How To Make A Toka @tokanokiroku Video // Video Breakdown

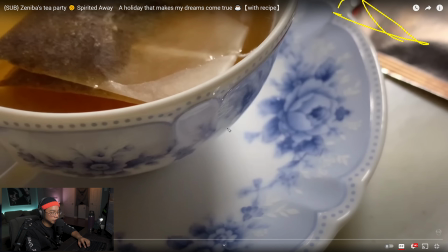4:09 And then because you could tell that the shadow is here.
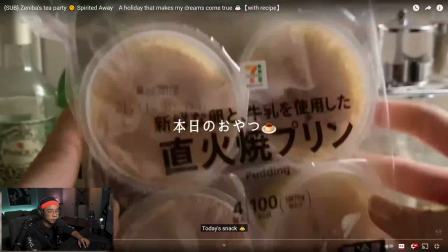4:12 And then even in the next shot here, you can see that the light is being reflected on the bottles. You could almost tell that it's coming from this right side.
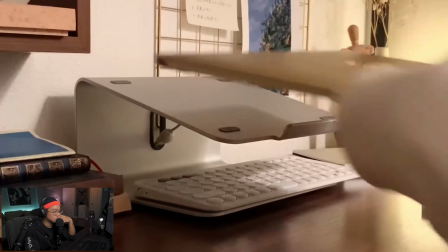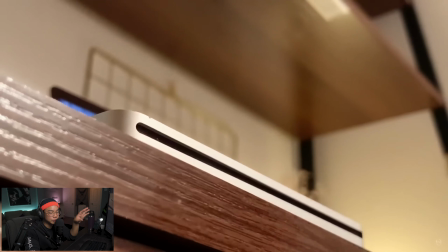4:30 I love how the music is so soft. It fits well with the pacing and even the sound effects, like stuff like that.
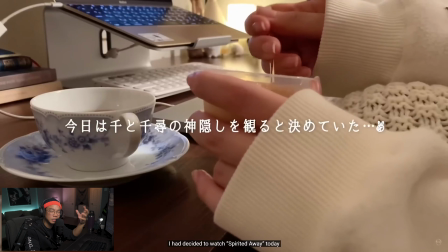4:36 It's like ASMR. It's like therapy right now.
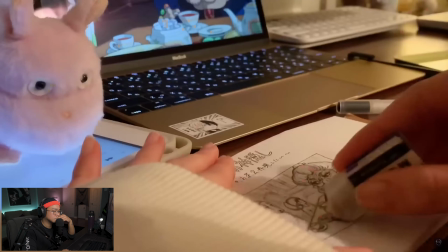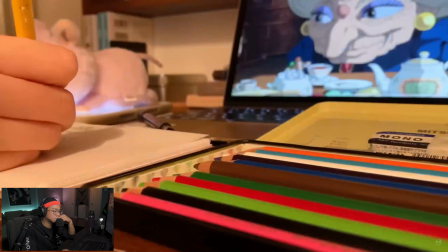All right, so my thing here is that I feel like she kept her white balance on auto just because
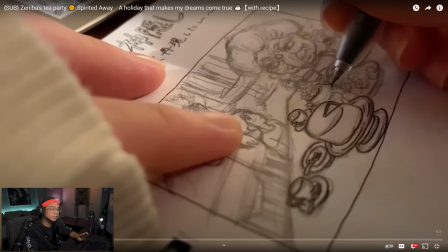4:55 look at how, and it's little things, it doesn't take away from how beautiful these shots are,
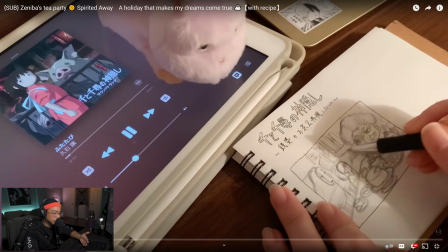5:02 but it does, as you start to get better, it could be fixed, right? So here is, just look at this, how the room looks.
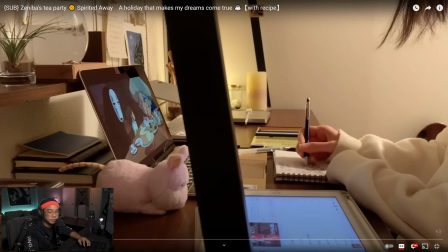5:09 It's a bit more of a yellow tint. I think it's because of this light in the back here, right?
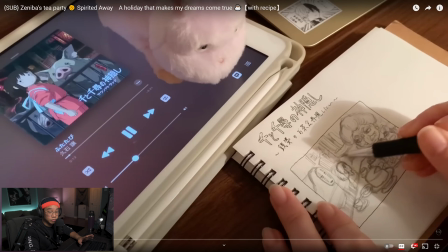5:13 As it progresses, this light now, right, that's hitting this paper is white because I feel like the camera is now not getting that light in the back, so it's not compensating for a color.
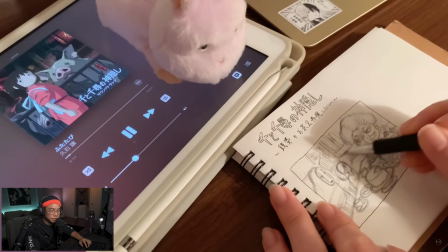5:28 And then this next shot, slowly, it just gets like a tint of yellow.
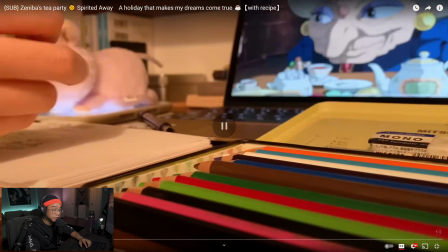5:33 Like this is still white, but when we get into here, look at this tint now. This tint it's almost a pinkish yellow. And I feel like it's because now it's shooting from a different side and the white balance is just auto adjusting. There's a couple ways that you could fix this, is to either set your custom white balance manually before you shoot and just figuring that out. That's something that you have to learn. Or color correcting in post is another way to like correct it. It's just like little things here and there that, you might want to watch out when you guys are shooting your videos.
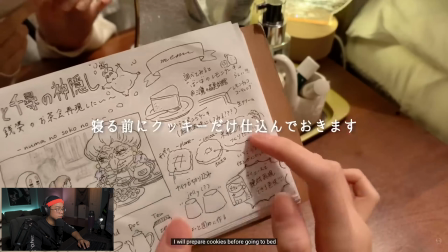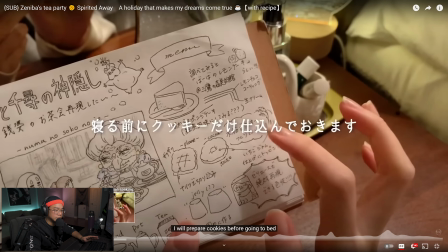6:09 There's like aesthetically pleasing and like just having objects, but even having this mirror in the back adds a little bit more dimension because there's also movement there.
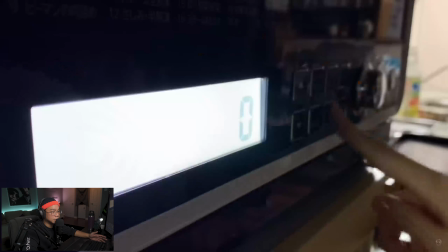6:20 It just makes it a little bit more dynamic. This shot is great. It's close up, but this added touch of showing this number, the scale moving,
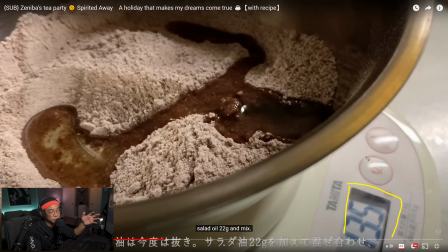6:34 just like how that other shot where the mirror was in frame added a bit of dimension. This has that same feeling. I love that she has Spirited Away up in the background.
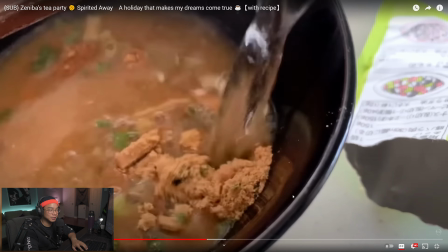6:49 Adds that little touch. We're always trying to add that oomph.
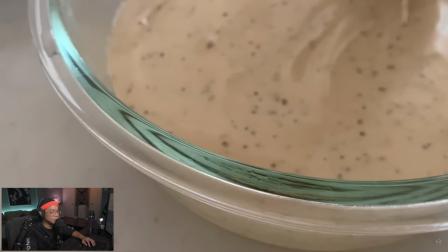6:57 You know what I noticed?
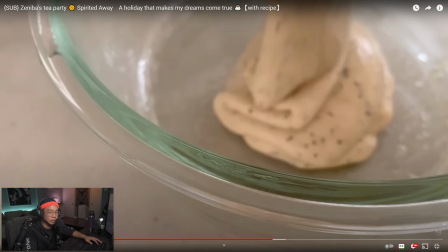6:58 Okay, and I don't know if it's done on purpose, but a lot of her shots focus on the ring portion of, the bowls, and the stuff being poured into the bowls or being mixed is blurred out. That could be a stylistic thing that she does, or it could just be that the focus point isn't set. I don't know how I feel about a lot of the shots being out of focus and it's just like this brim, especially when the action is being in the back.
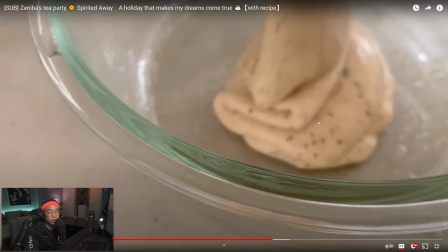7:23 What you could do is set manual focuses, or even cool shot would be if it was rack focus. So it starts off here and then goes into the background.
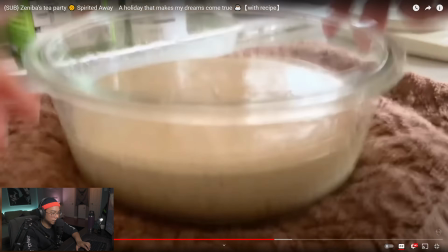7:36 See, and I feel like it's autofocus because every time, yeah, it's definitely autofocus.
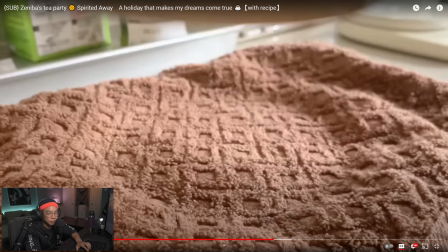7:42 See what's in focus right now. You could tell that this front piece is like in focus, right? And then as we move, see, slowly now, as the pot is blocking the light a bit, it's properly exposing this.
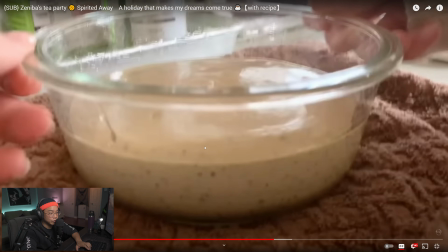8:01 It focuses on it. And then look here, out of focus. For a split second, it grabs focus again right here.
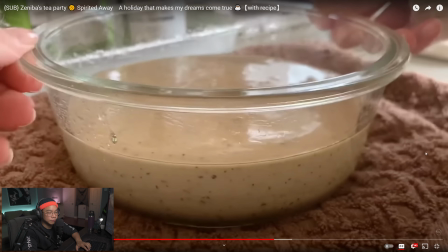8:08 Now this front is in focus. And then look at the towel is out of focus. So this is how fast the autofocus works. And then now this is in focus. So what I'm saying is there's no right or wrong way to do it.